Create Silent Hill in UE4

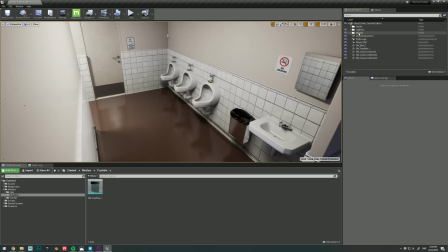4:11 You can also adjust the ray tracing options in the camera or in a post-process volume if you don't want to work with the console.
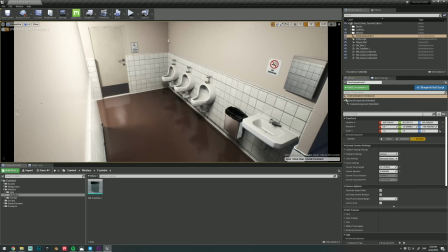4:18 Here you can see the difference it makes if you adjust the max roughness value. It reduces the number of surfaces that are affected by ray tracing, but it also increases performance, so finding a nice middle ground is important.
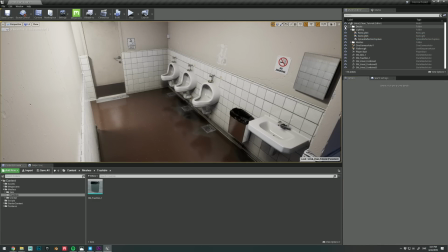4:30 To really help tie everything together, I used decals. And the way I used them in this clean version is really subtle compared to the horror version.
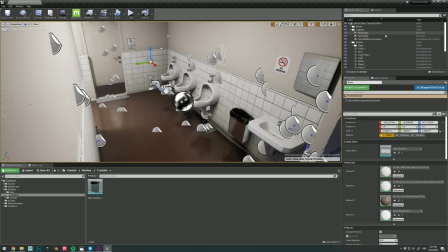4:38 And I'm mainly using them to create subtle differences in the wall material, dust and grime in the corners, etc.
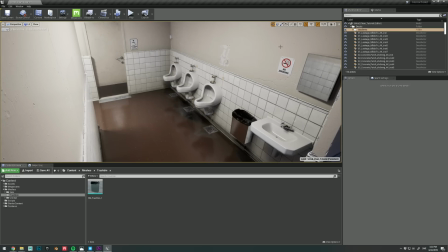4:45 But if you combine it all, it really adds a ton of realism.
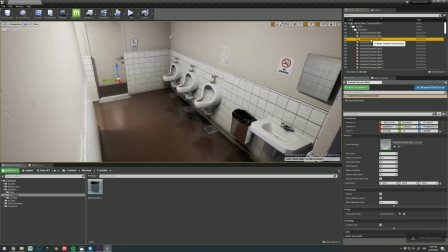4:50 And to complement the Megascans decals, I also used a very simple linear gradient that I place here and there. It's a little bit like light painting, but I control the intensity and hue of the different parts of the room. My
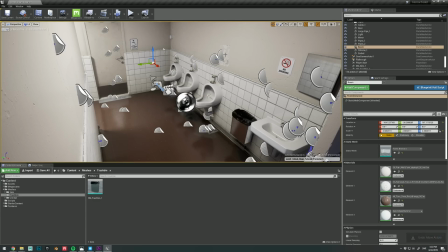5:02 goal with this version was to have it be clean but with obvious signs of daily use, wear and tear. So I also added some decals such as torn posters, repair patches on the walls, and so on. These are the kind of things that are so hard to do by hand, but it's readily available in the real world.
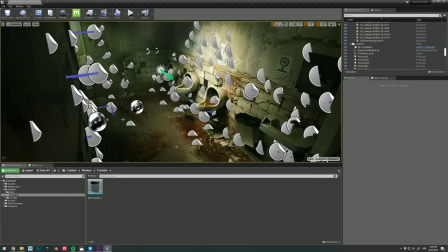5:20 So if we take another look at the horror version here, you'll see that I've really used the decals in another way,
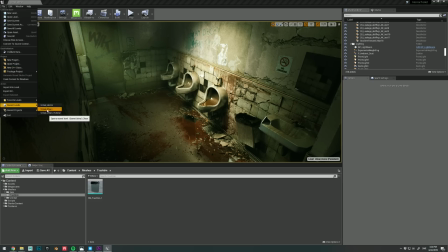5:26 and they are what helped me transform it quickly and easily. I'll take you through the steps I took to get here by deconstructing each part of the process.
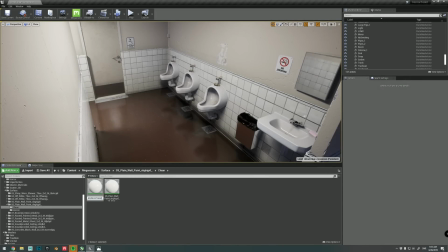5:35 And first off, I thought I'd show you the approach I took with the materials.
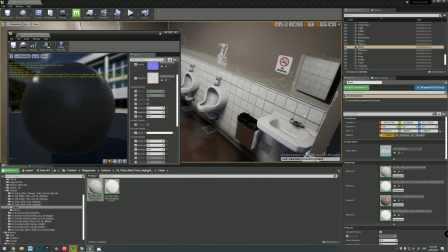5:38 For most of the materials, I simply adjusted the tint, color intensity, and reflectance values, such as the ones I'm editing here.
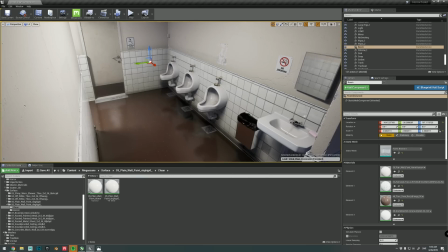5:46 I created duplicates and edited their values instead.
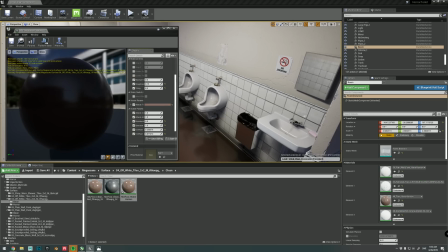5:50 And in my experience, it's a lot easier if you apply the materials to the surface before adjusting their values.
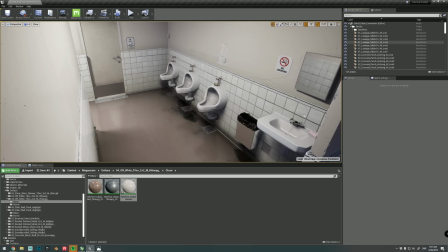5:57 For these materials, I'm using the default material created by the Bridge Live Link, which comes with tons of tweakable parameters out of the box.
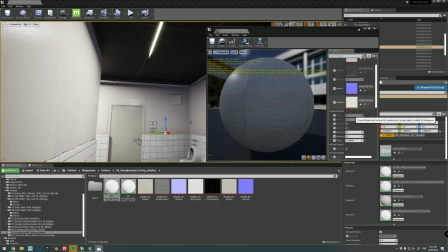6:05 My main goal with editing these materials is to reduce the saturation and to drive up the contrast in them.
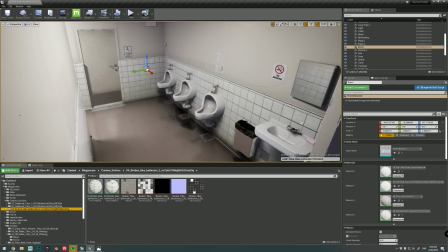6:14 And as you can see, these tiles here are a little bit more different than just some parameter tweaks.
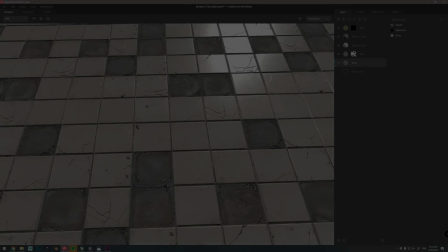6:20 To create this tile material, I went into Mixer and added a jittered pattern to it,
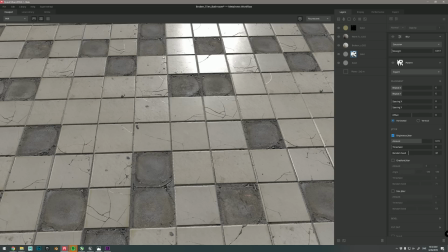6:25 which made the different tiles have height variations, and in some cases even remove the tiles completely, exposing the underlying material.
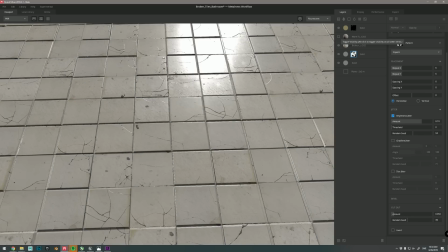6:33 Mixer can be used to create some absolutely crazy materials from scratch,
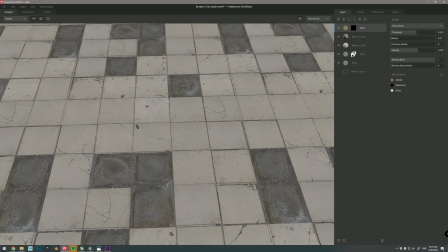6:38 but using it to create material variations like this is really one of its greatest strengths,
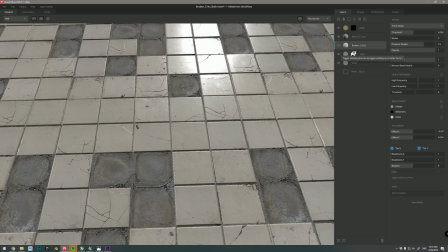6:43 as you don't have to reinvent the wheel and recreate yet another ceramic tiles material.
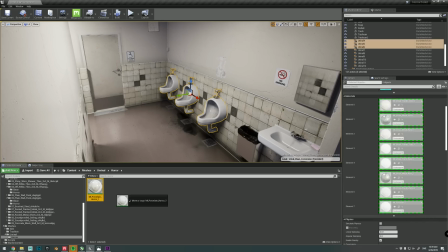6:48 Next up, I just went ahead and adjusted some of the other materials as well in the scene, the same way as before.
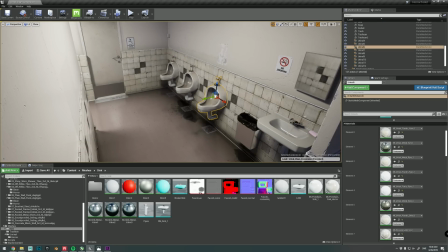6:58 I also went the extra mile and added a plane for the urinals, onto which I added a basic urine material.
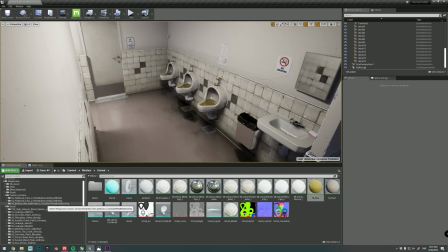7:04 And this is my favorite part of most projects like this, adding decals.
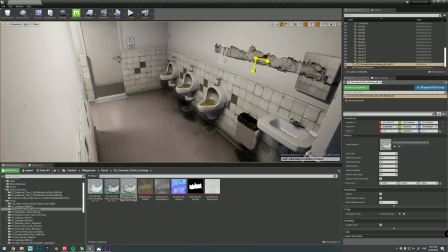7:09 Decals are incredibly versatile and powerful textures that you can apply to any surface in your level without worrying about the underlying object's UVs and so on. And if you saw my Dust 2 scene, which I'll link in the description, you'll know by now that I'm a sucker for decals and I really wanted to use them to their fullest in this project.
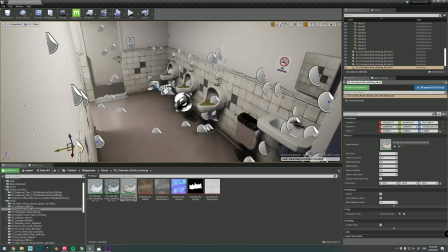7:28 I'll start off by adding some cracks where the paint meets the tiles, and I'll place them all the way around.
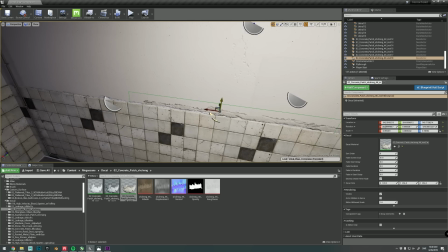7:34 You can duplicate quickly by holding the Alt key on your keyboard while moving it.
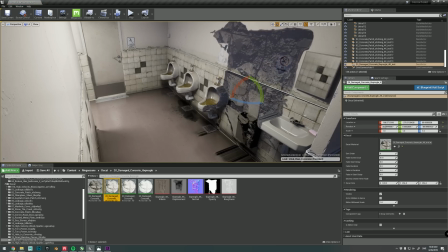7:39 Next up, I'll add a broken concrete decal, which actually really works well as a broken tiles detail.
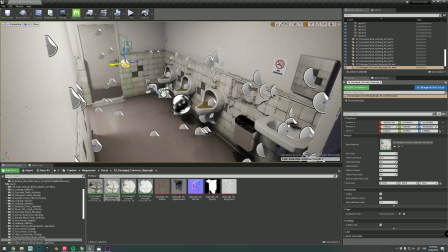7:47 I'll duplicate it and place it next to the door as well. I'll just rotate it a little bit so that it doesn't look repetitive. I'll also add a large crack here to the right above the mirror.
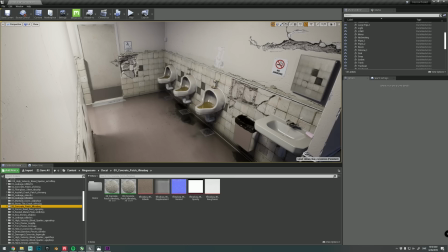8:01 And I found this decal while working on DE Dust 2, which I found incredibly useful to break up walls in a realistic way.
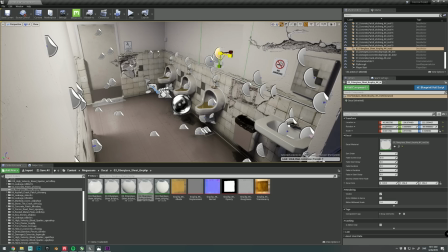8:09 It's actually a fiberglass sheet, but it works so nicely if you just set it to be just a little bit off color compared to the wall.